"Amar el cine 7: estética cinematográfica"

Y luego tiene otra vertiente, que es la vertiente que sí es también en las películas del día, y es que crea un poco la psicología de los personajes. Los personajes se visten un poco de acuerdo a cómo es su personaje en la película. Es decir, yo creo que eso incluso a veces, incluso actores a mí me lo han hecho notar,
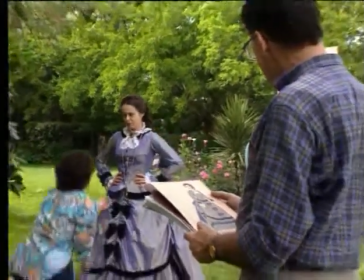que el haberse visto ya vestidos con el traje hace que se sientan mucho más el personaje que cuando lo estaban solamente preparando con guión.
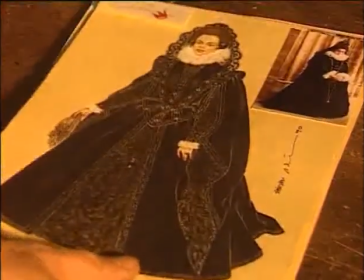En realidad, o sea, el proceso empieza
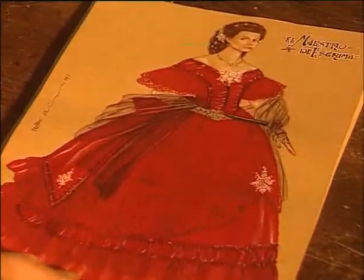yo personalmente, es decir, yo leo un guión, yo hago un estudio de la época y de eso,
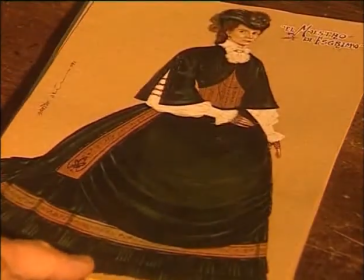unas listas de la ropa que yo creo que se necesitaría y tal, Y entonces tengo una primera idea.
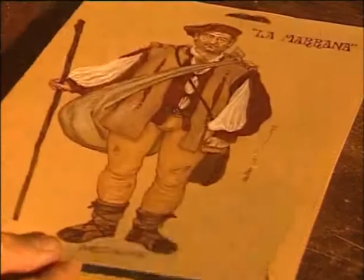Luego esa primera idea, con el primero que lo sopeso es con el director, por supuesto, a ver si es esa la idea que él tiene,
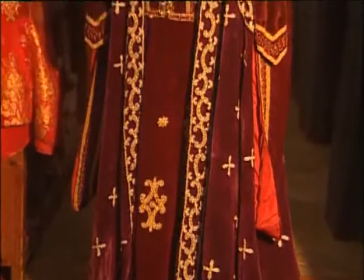si por ahí va toda la idea de la película. Y luego hay unas conversaciones,
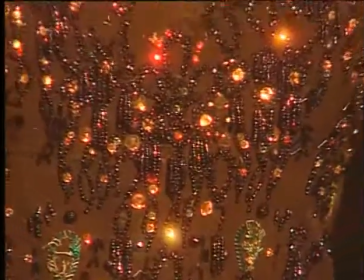sí, con el decorador y con el director de fotografía, porque para que todo el trabajo esté conjuntado,
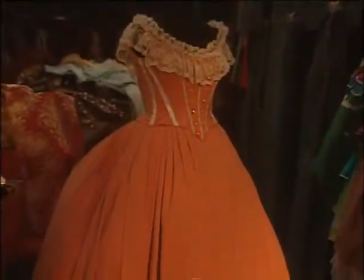para que la ropa y el decorado tenga todo un mismo aire, una misma estética, y para que todo eso con la luz tenga la estética que el director y que un poco nosotros, cada uno de nuestros departamentos queremos. Luz y color, iluminación, decorados y vestuario son, junto a los actores, los ingredientes con los que el director compone la imagen visual de un plano. La composición de un plano es similar a la de un cuadro y consiste básicamente en armonizar todos los elementos que entran en él, haciendo que los importantes resalten más que los secundarios.
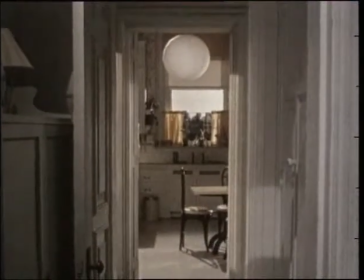Se trata, por tanto, de dotar a la imagen de equilibrio y al mismo tiempo fijar la atención del espectador en aquello que más interesa al director,
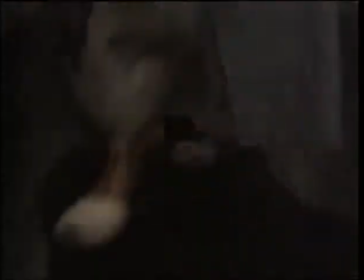en este caso el cuchillo que sostiene Mia Farrow.
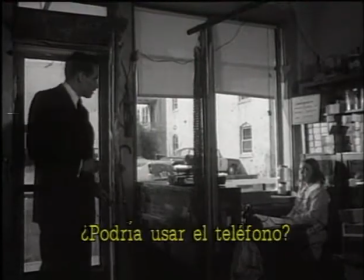Pero también mediante la composición del plano se pueden mantener dos acciones paralelas.
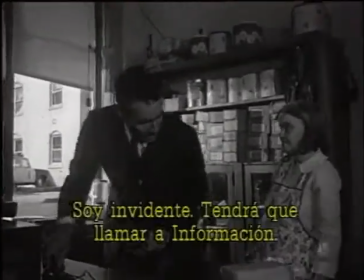Aquí Orson Welles desarrolla una acción en segundo término, enmarcándola en la ventana y aprovechando su mayor luminosidad.
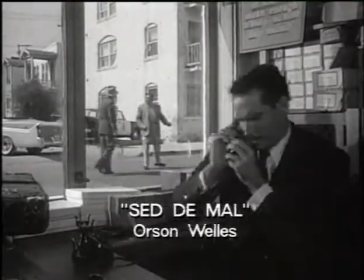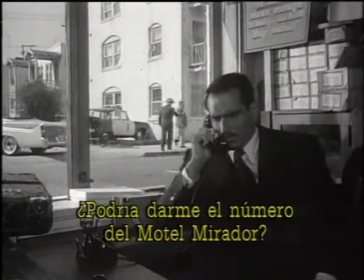Hello, I'd like the telephone number of the Mirador Motel. What is this place you're taking me to?
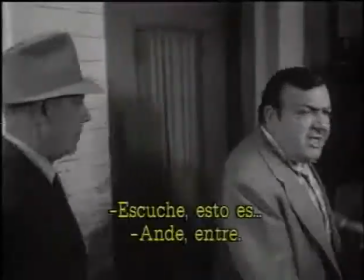Now listen, this is ridiculous. Now go on.
Luz, color y composición, pero también sonido, porque la del cine, a partir de los años 30, es una imagen audiovisual.
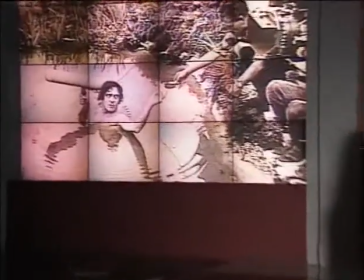La necesidad del sonido se había hecho patente desde el momento en que el cine abordó historias de mayor complejidad,
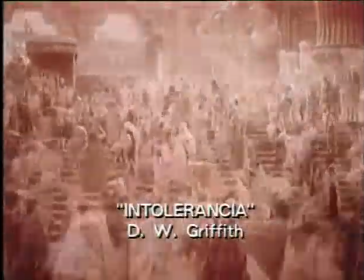y si bien es verdad que esta carencia obligó a los cineastas a desarrollar las posibilidades comunicativas de la imagen,
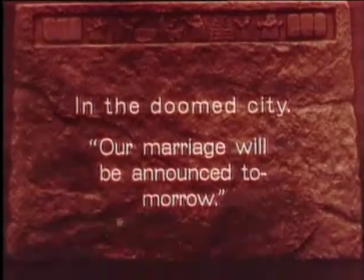lo cierto es que tenían que recurrir a sucedáneos no muy vistosos.
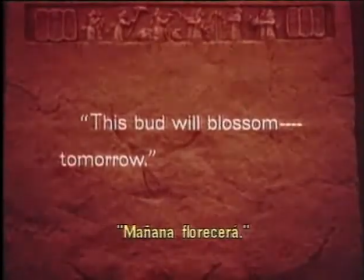El cine mudo usaba letreros entre plano y plano para transmitir lo fundamental del diálogo de los actores.
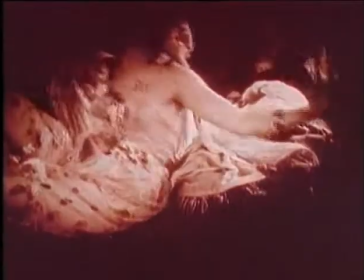Además, en algunos locales tocaba una pequeña orquesta o simplemente un pianista al lado de la pantalla para poner música a las imágenes que desfilaban por ella.
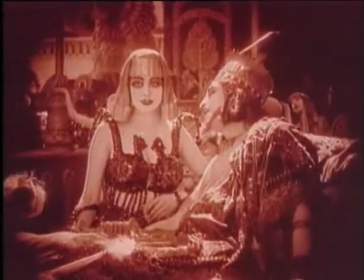La llegada del sonido iba a cambiar muchas cosas y no todo el mundo se alegró.
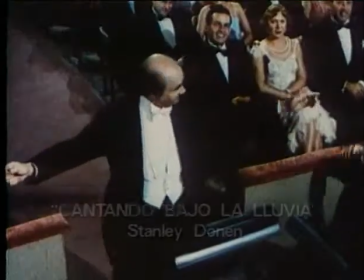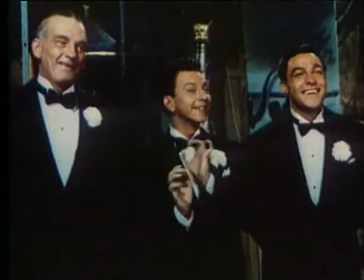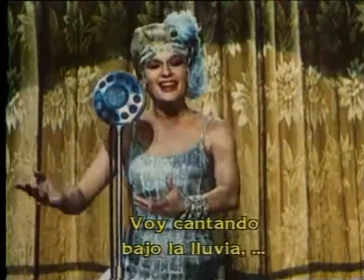Algunas grandes estrellas especialistas en el gesto desmesurado, pero incapaces de decir un diálogo con naturalidad, desaparecieron de la noche a la mañana.